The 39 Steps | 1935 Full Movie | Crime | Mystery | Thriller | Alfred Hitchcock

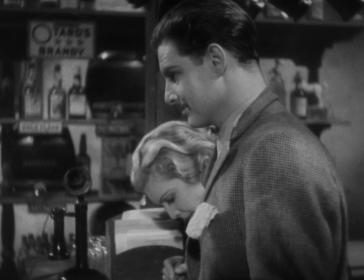[62:42]
Hannay's improvisation of their married name cannot but remind one of Shaw's Pygmalion, in which Henry Higgins teaches Eliza how to pronounce her H's.
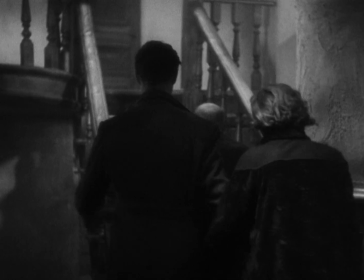[62:51]
And that play is one of the great sources of the comedies of marriage in Hollywood of the 1930s.
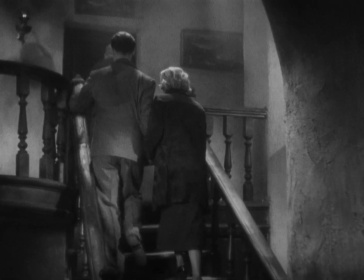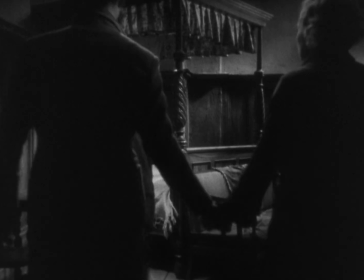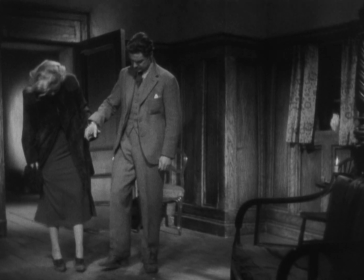[63:10]
Once Hannay and Pamela enter the room, more comedy ensues, largely because of the handcuffs, which prematurely tie them together in a faux marriage.
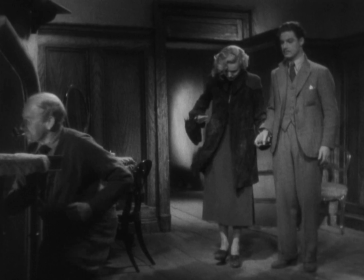[63:18]
Again, we view comic bits of business with her skirt, prompted by the fact that they are stuck together.
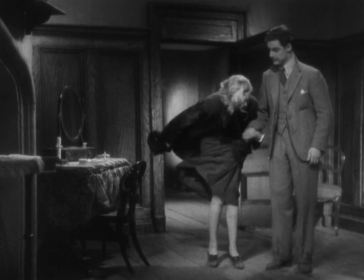[63:24]
And again, their gestures blend seriousness with a sense of game playing, reality with theater.
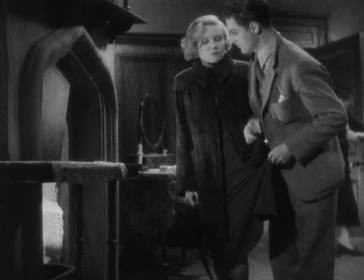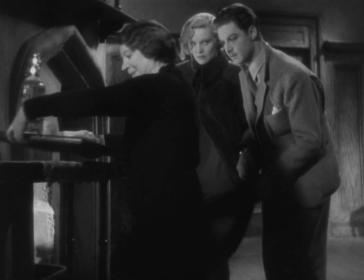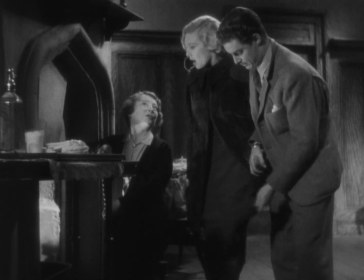[63:44] Now, dearie, off with that wet skirt of yours, and I'll have it dried in the kitchen. Oh, don't bother.
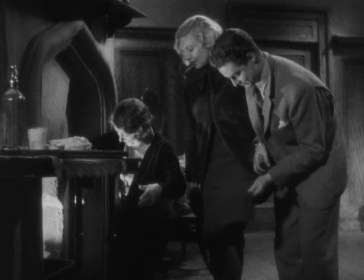[63:48] It'll dry in front of the fire just as well, thanks all the same. No doubt the gentleman will take care of you.
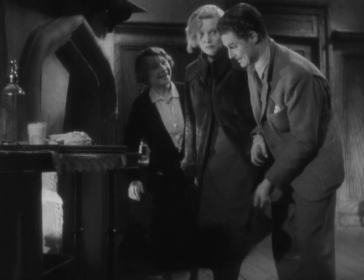[63:55] Good night, sir. Good night, Mother. Good night.
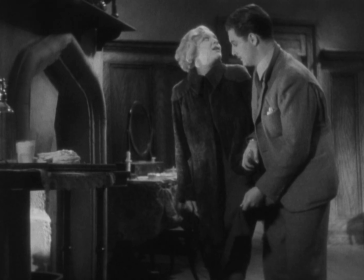[63:58]
Pamela's outburst at the door supports the idea that she's frightened of a sexual relationship with Hannay.
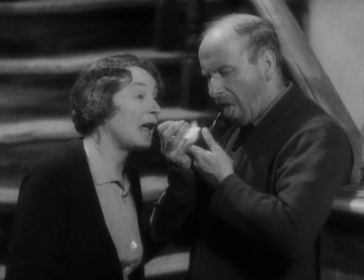[64:05]
This means that we can see his gun, his fake gun, as a form of sexual threat and phallic.
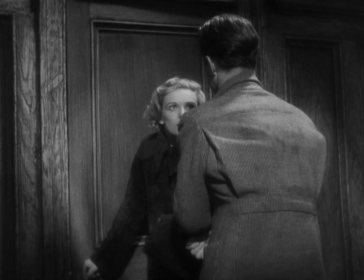[64:11]
But throughout this scene, while we don't doubt Hannay's masculinity or interest in Pamela,
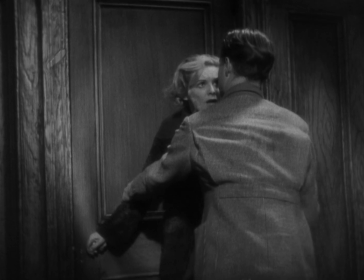[64:16]
we can also see that Hannay, or just Robert Towne on film, is a gentleman.
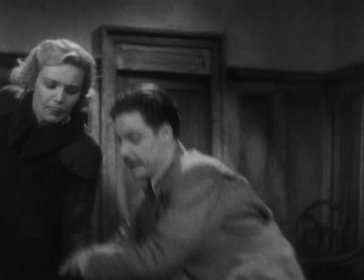[64:22]
He's an unusual male character in Hitchcock's work in this sense.
Come in.
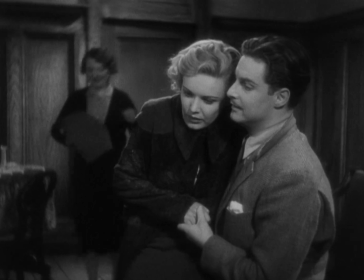[64:29]
This scene provides us with shots of Pamela and Hannay in close-up and together in the frame.
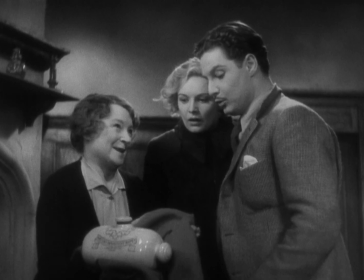[64:34] I can see that.
The upcoming shot shows that Hannay is acting, his expression is plastic, and he's grinning artificially.
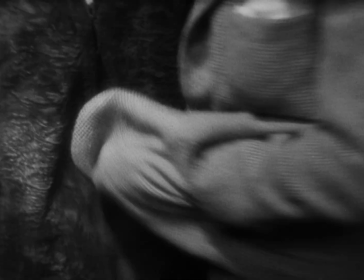[64:42]
She's pained. He silences her with a jab from his fake gun and persists in the story that they're a runaway couple.
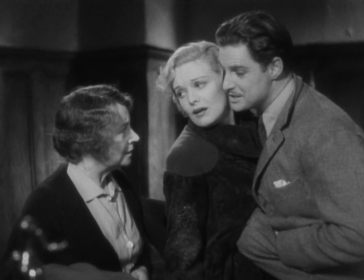[64:49]
And for the second time in the film, he's believed. Here, though, it's his fiction that's believed, where Margaret had known the truth.
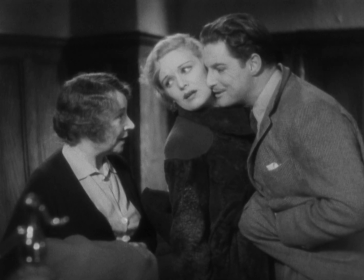[64:56]
But there's also a twist. For the fiction that he and Pamela are a runaway couple is not just a fiction.
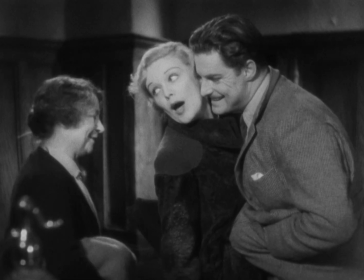[65:03]
This couple really is in love. And even though the old woman's interpretation of their actions is comical on one level, it's also true.
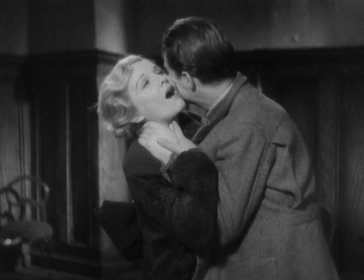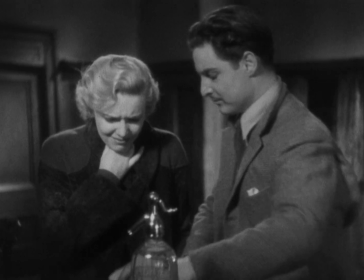[65:17]
The funniest and yet the most serious piece of business ensues when Hannay and Pamela sit down on the bench together to eat.
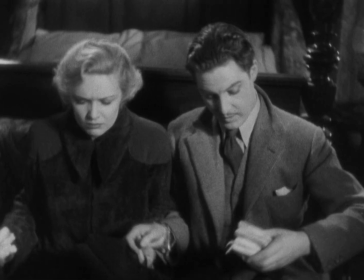[65:26] Now, what's the next item on the program? Get these things How are we going to set about it? Right. off.
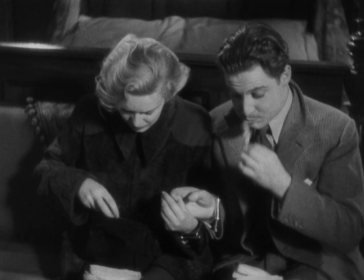[65:32]
Hannay's remark about what's the next item on the program overtly sustains the music hall pace of the whole movie.
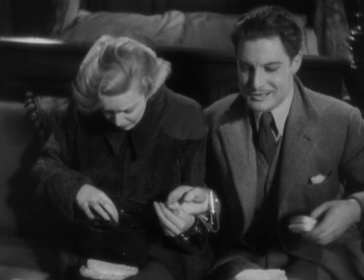[65:38]
The slight high-angle framing reveals an ominous edge to their predicament.
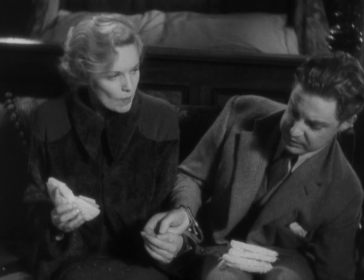[65:43] As comfortable as possible. What about that skirt of yours? It's still pretty damp, you know. Don't want to be tied to a pneumonia case on top of everything else.
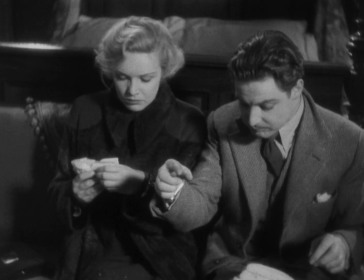[65:49] Take it off, I don't mind. I shall keep it on.
All of Hannay's remarks here indicate that this movie is moved from a drama with seriousness to a comedy of errors.
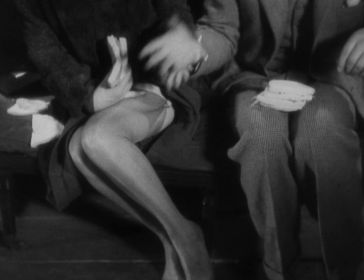[65:59]
When Pamela starts to take off her stockings, the sexual tension between them comes to the fore.
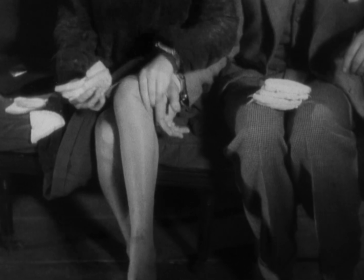[66:05]
Hannay's limp hand tracking down her leg is genuinely comical.
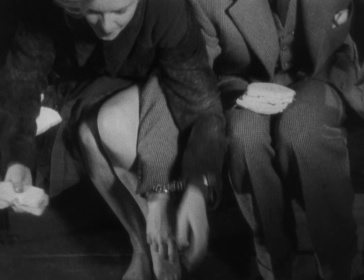[66:09]
But it's even funnier in the next moment when she shoves her sandwich into his hand.
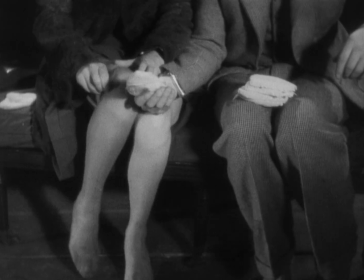[66:14]
With this gesture, she takes control of their sexual situation.
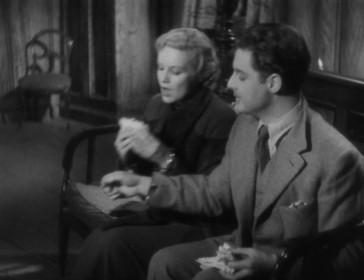[66:19]
Hannay's quite delightful, "Oh yes," in response to her command that he hold this, and not her leg,
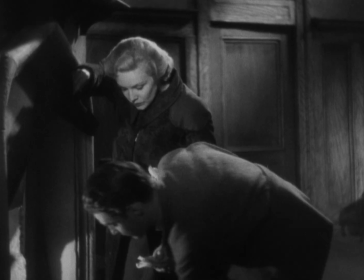[66:24]
that is a straight-faced acknowledgement on his part that he's not going to overwhelm her sexually.
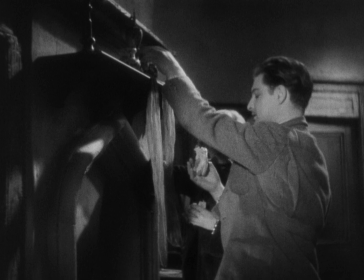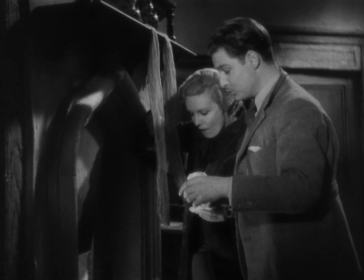[66:36] Thank you. Don't mention it. Do you like your milk now? No, thank you. I'll wait a little.
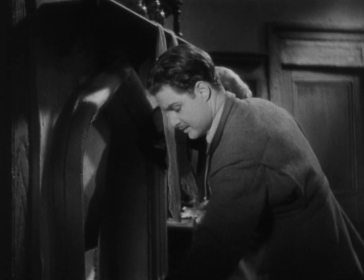[66:40] All right. Cheerio.
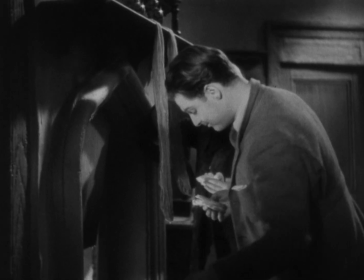[66:45]
When the moment comes for them to get into bed, Hannay characteristically becomes theatrical.